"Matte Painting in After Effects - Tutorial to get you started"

Hey, hello and welcome to this new tutorial by Flowmotion. Today I'm going to show you the very basics of matte paintings in After Effects. So I'm really trying to make this as simple as possible so that every one of you can recreate this. Because for that you don't need any green screen and you can simply film it with your smartphone. So let's get to it. So here let's start this from scratch.
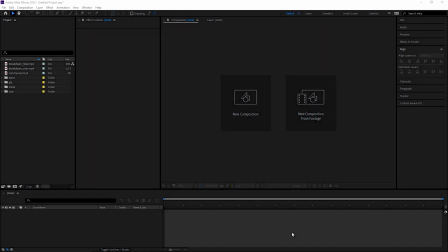But before we even do that I'm going to tell you a little bit of a behind the scenes story of this shot. which I
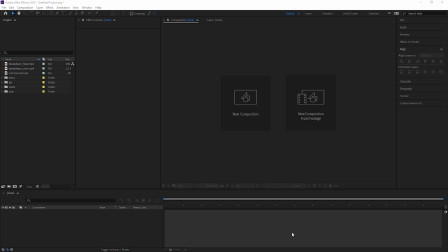bet will be super useful for all of you because I chose this shot specifically for the matte painting tutorial.
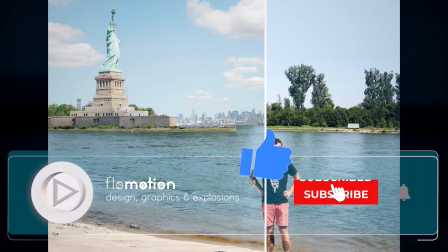Hey and for all of you who don't know what a matte painting is, a matte painting is simply a painted representation of a landscape set or a distant location that
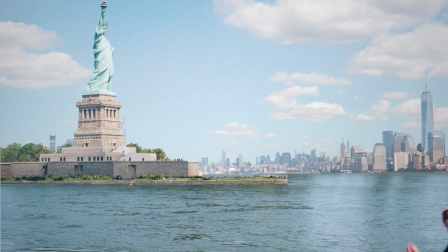allows filmmakers to create the illusion of an environment that is not present at the filming location.
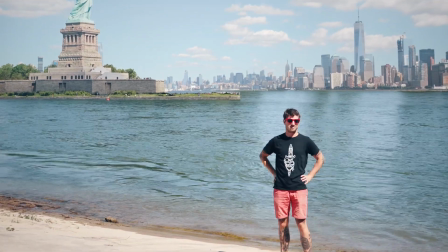For example I filmed my shot in Germany and made it look like I was filming in New York.
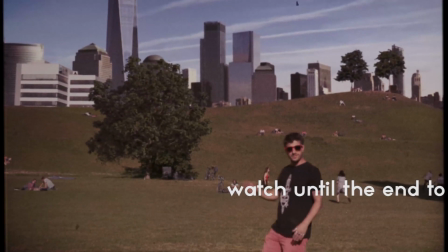But you can also think of shots like being on different planet or environments that simply
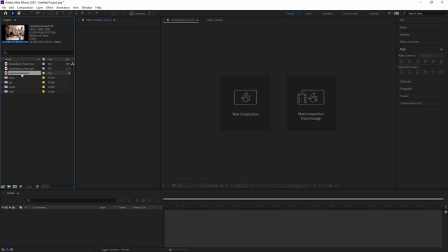do not exist let me bring out this commercial actually
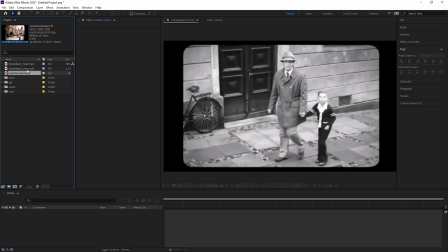it is a beer commercial from a German brand that I was supervising
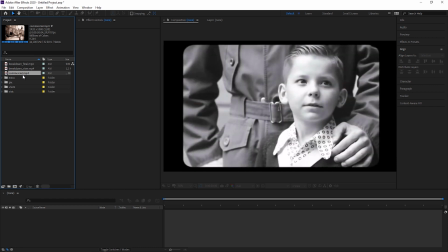a few years back so it just scrub through this actually it's the story of a
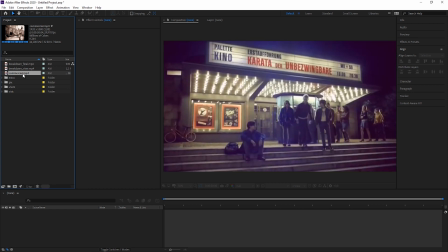child that grows up has a lot of experiences like in this disco scene here then
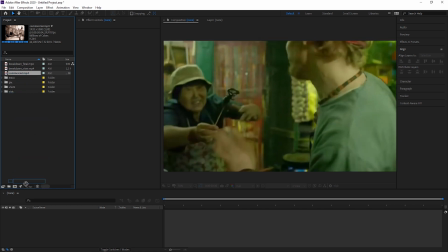he goes to visit the Statue of Liberty until
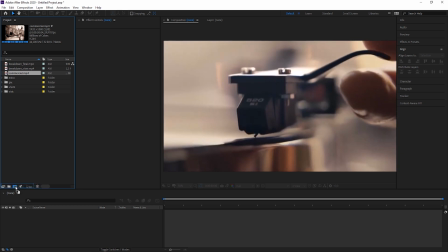he finally has so many experience that you finally can get the beer and
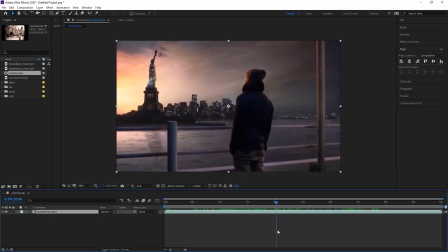I won't tell you the brand here but let's concentrate on that shot because I was supervising that shot on set as well as in post-production and we actually shot this one in Bucharest I think and also what's really funny is that we shot
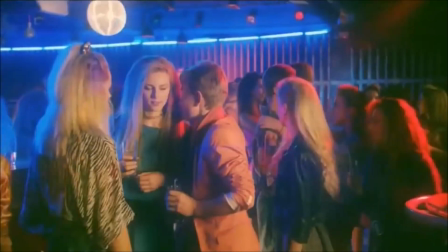this shot and like three meters away we actually built that
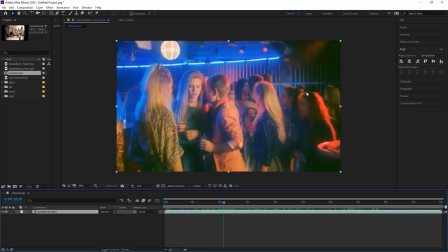disco so if you would look on that direction like two meters there's actually
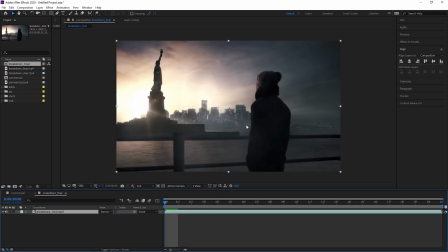the blue screen for the new york scene so let's have a look on how i did that and how that influenced me on doing the matte painting shot that we are going to create today so this is the final image that made it into the commercial and we had this shot to start
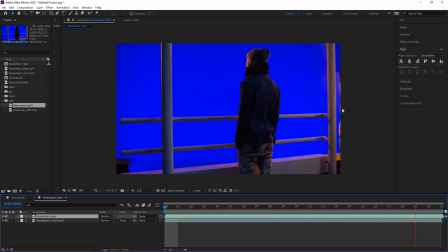with this is actually what we have shot on set it's just a person standing in front of a blue screen and there's a wind machine going on so all we needed now was the shot of new york but actually we couldn't go there because that was just too expensive.
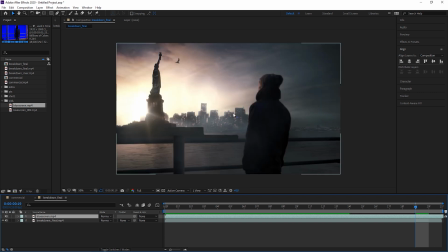So what we did to create that shot is actually we took a picture of
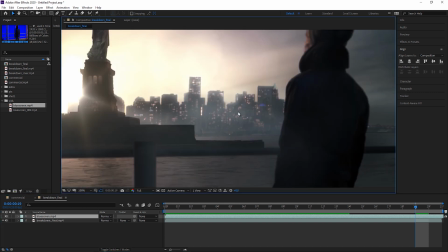the Statue of Liberty and the background is actually just referenced from Google Maps. So what we did here is just created shapes in the color of the buildings of all the skyscrapers as well as the bridge and so on.
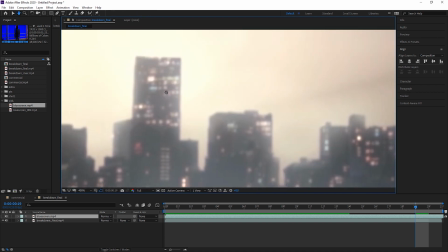And then we just sat down, created layers and then just masked out all the windows and added
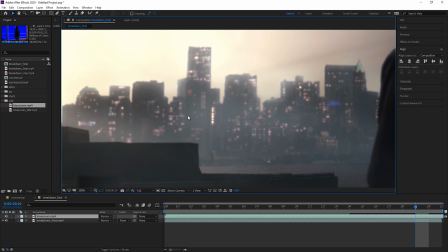a glow to all of that to give it some depth and that morning feel that there are already some people working inside those buildings. We actually did the same for the light on the Statue of Liberty.
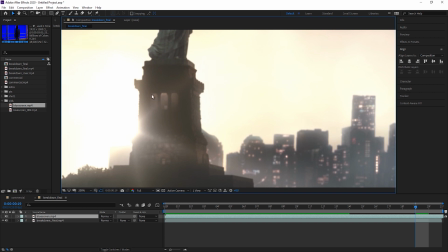This is just a solid that is feathered so to create the illusion of light and also what
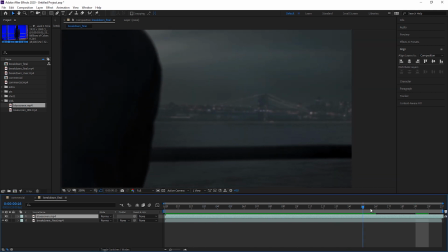we have done back then when I scrub through this you can see that there are actually cars driving on the Brooklyn Bridge. This is something that just sells the shot.
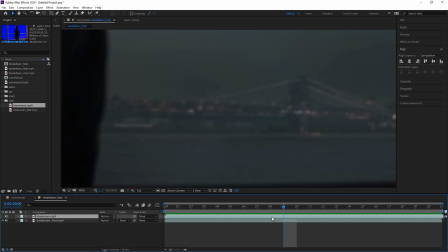And for that shot I've simply created like two pixels of a white solid, added a glow to it and then just manually keyframed it.
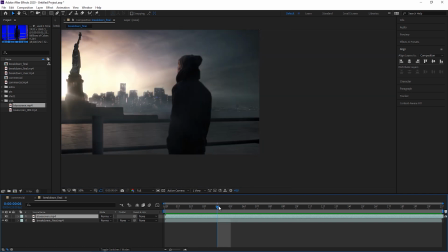It's something that you don't really notice but you feel that there's something happening and therefore the shot doesn't look like a still image.
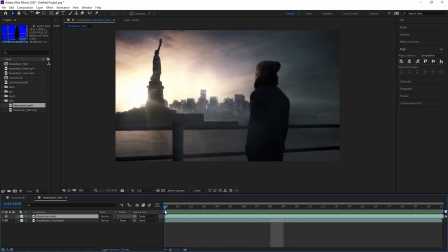Of course also the smoke that we added on top helps a lot.